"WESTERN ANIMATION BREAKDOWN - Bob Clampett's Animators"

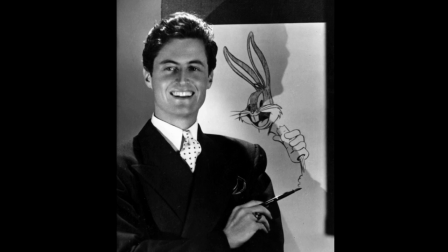Robert Emerson Clampett By now every animation admirer must have heard of him anyhow,
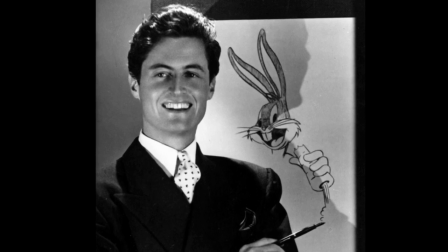and for a plausible reason, since he's widely considered one of the most idiosyncratic directors.
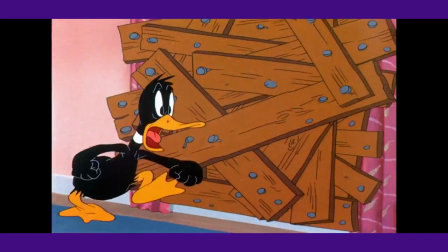His cartoons are either fan favorite for their over-the-top and historical pacing in animation, or even disliked for such an edgy tone of his.
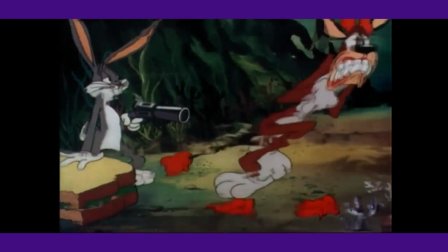You either appreciate or dislike him, no half measures.
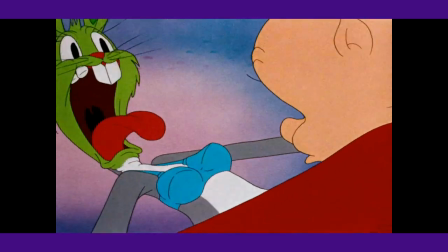Pork in Wackyland, The Great Piggy Bank Robbery, A Corny Concerto, Book Review, these are a few of his most notorious cartoons.
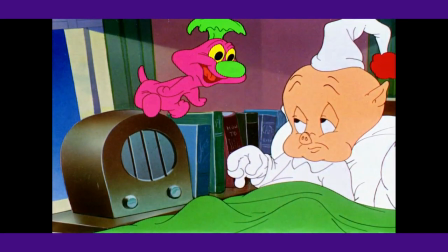However, the main focus here isn't on what he created, but more like on who was behind four mentioned shorts.
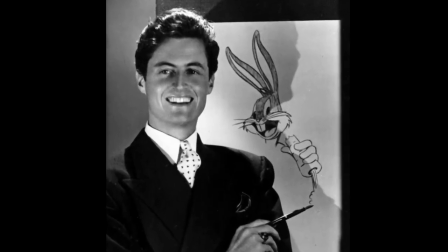Sure enough, Clampett definitely owes his fortune to his animation department,
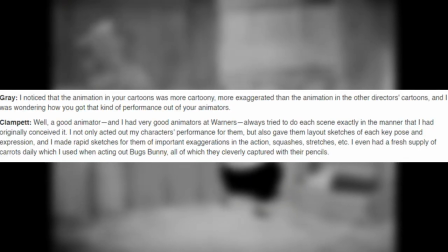as they essentially depicted his scenes just like how he had conceived them in the first place.
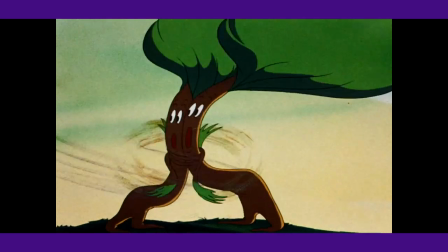It's pretty much of a demanding task, which does totally mirror his eccentric attitude as a supervisor,
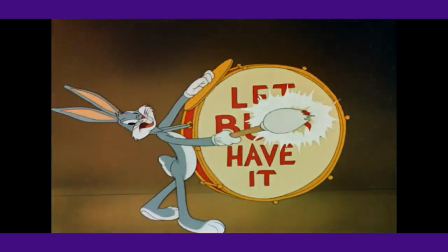but his animators were in any case able to ply rather freely, thus they could express their talent to the fullest,
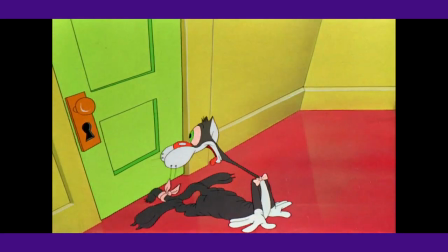even if it meant switching them in the same scene just to throw the audience off-center.
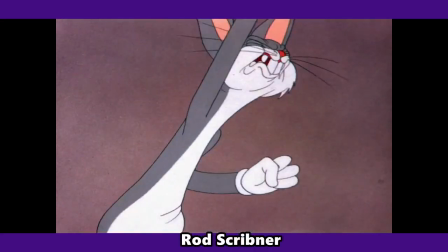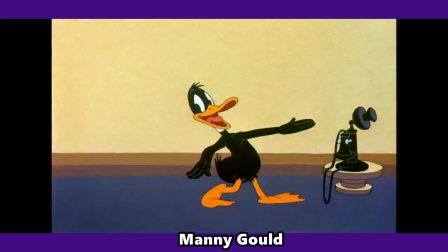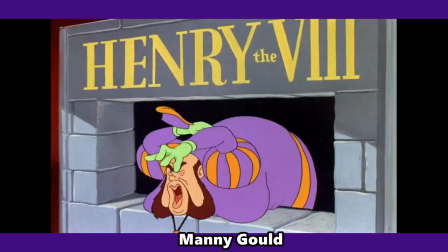Some of the animators happen to be more famous than others,
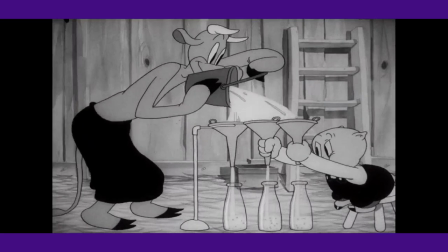possibly because the audience is more reminiscent of Post 1941 Clampett and kinda overlooks the black and white material.
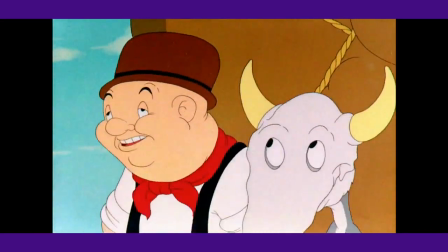This video is going to list some of the names who worked in this unit by also analyzing their traits. I won't be following in chronological order, I'll write the corresponding years during the editing.
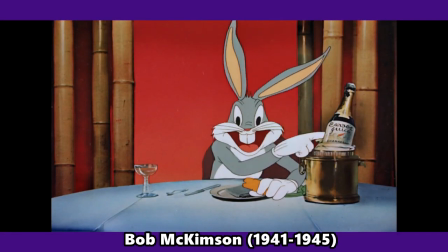So, the first name that comes to mind is of course Bob McKimpson,
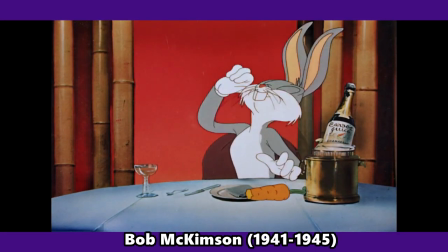who worked for almost every director at Warner Brothers, including McKimpson in The Flash.
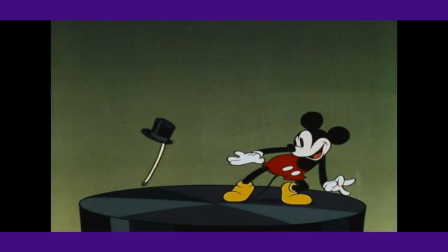Former Dick Lundy's assistant back at Disney, his collab with Clampett began once the latter to cover outgoing Tax Avery's unit in 1941,
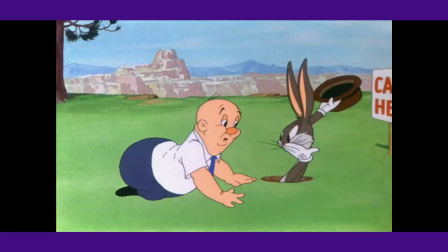when he completed the shorts planned and begun by Avery, like Webby Travel or Crazy Cruise.
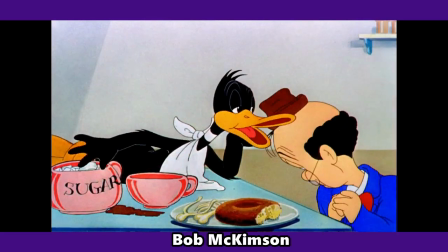Describing McKimpson's importance at Warner Bros. would be rather pointless, but I mean, he created model sheets,
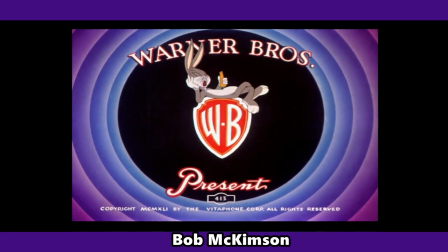he came up with the animation of Bugs Bunny sitting on the Warner's shield, as well as the gigantic heads inside the opening rings.
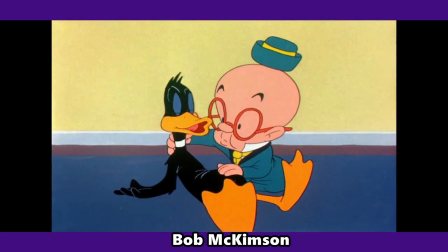As such, he was extremely secure of his artistic role, because he is one of the most gifted artists of all time, and he knew it.
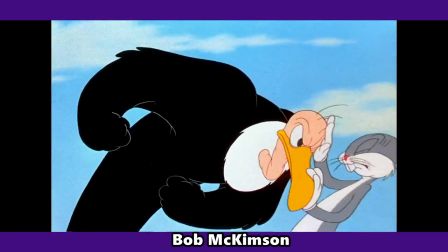The key words to describe McKimson might be character acting triumph and the rock roll chester.
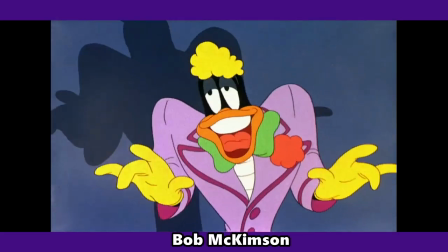The way he places attention to the tiniest movements like on hands, arms,
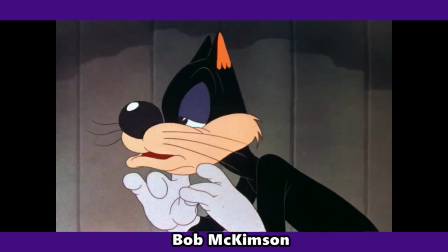head inclines and the spot on lip sync do manage to give a more three-dimensional and even realistic standpoint
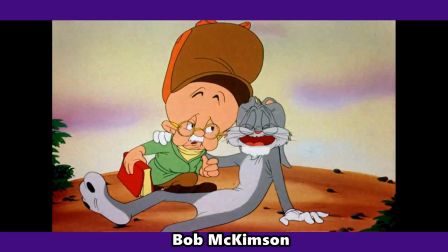to his performances which tend to turn apparently simple scenes into more complex scenes.
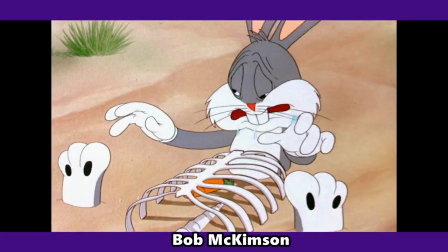When it comes to handle melodramatic moments, Clampett could always rely on his skills.
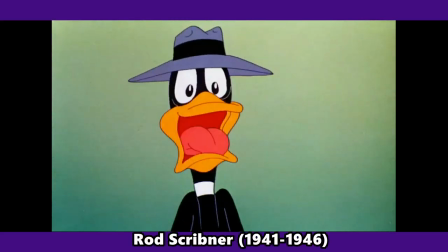Another crucial name, probably the very first one that comes to fans' minds, is the man Rod Scrivener,
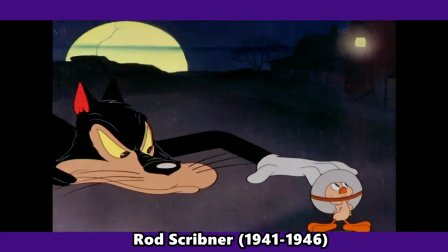who is likely the key to Clampett's success because he seems to embody his hyperbolic spirit more than any other animator.
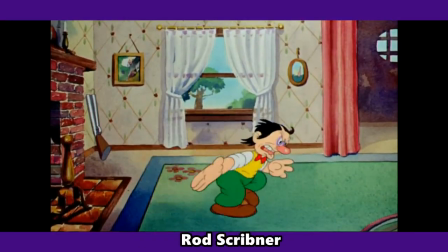He did struggle in Hardaway and Dalton Jones' units,
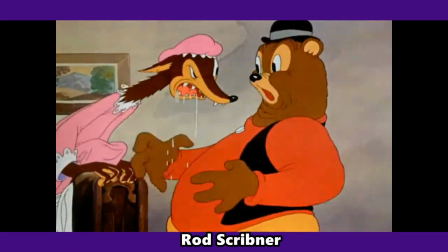but started to get the hang of it with Avery, and at last reached his best shape only with Clampett.
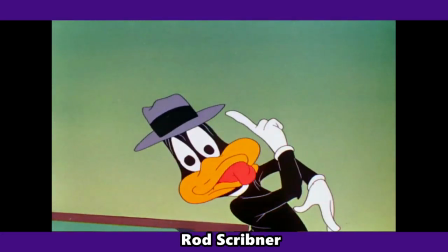As you may know, his output is all about aggressiveness and raw power.
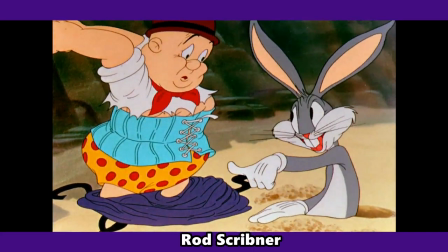His expressions witness way more wrinkles than McKimpsons, resulting in looking far more cartoonish and fierce,
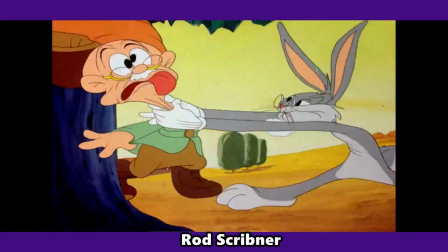especially with those massive eyes, big, gummy teeth and square toes.
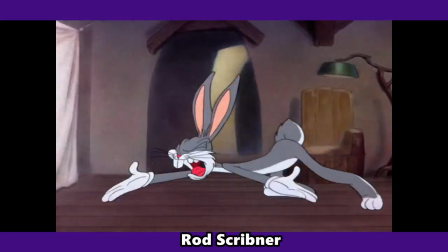The famous bit of Bugs Bunny pondering why Cecil the Turtle could win the race against him showcases four mentioned quirks.
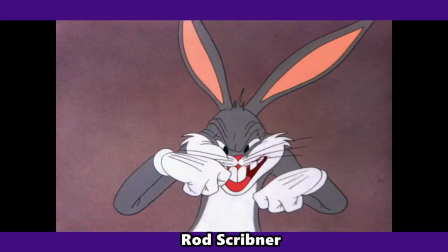The manner Scribner gives life to each frame describes Bugs' indignation through and through.
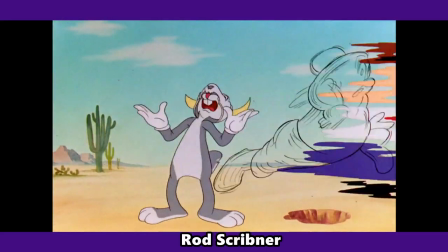That's such comedy peak. Elmer running away from Bugs wearing a skull is another masterful example.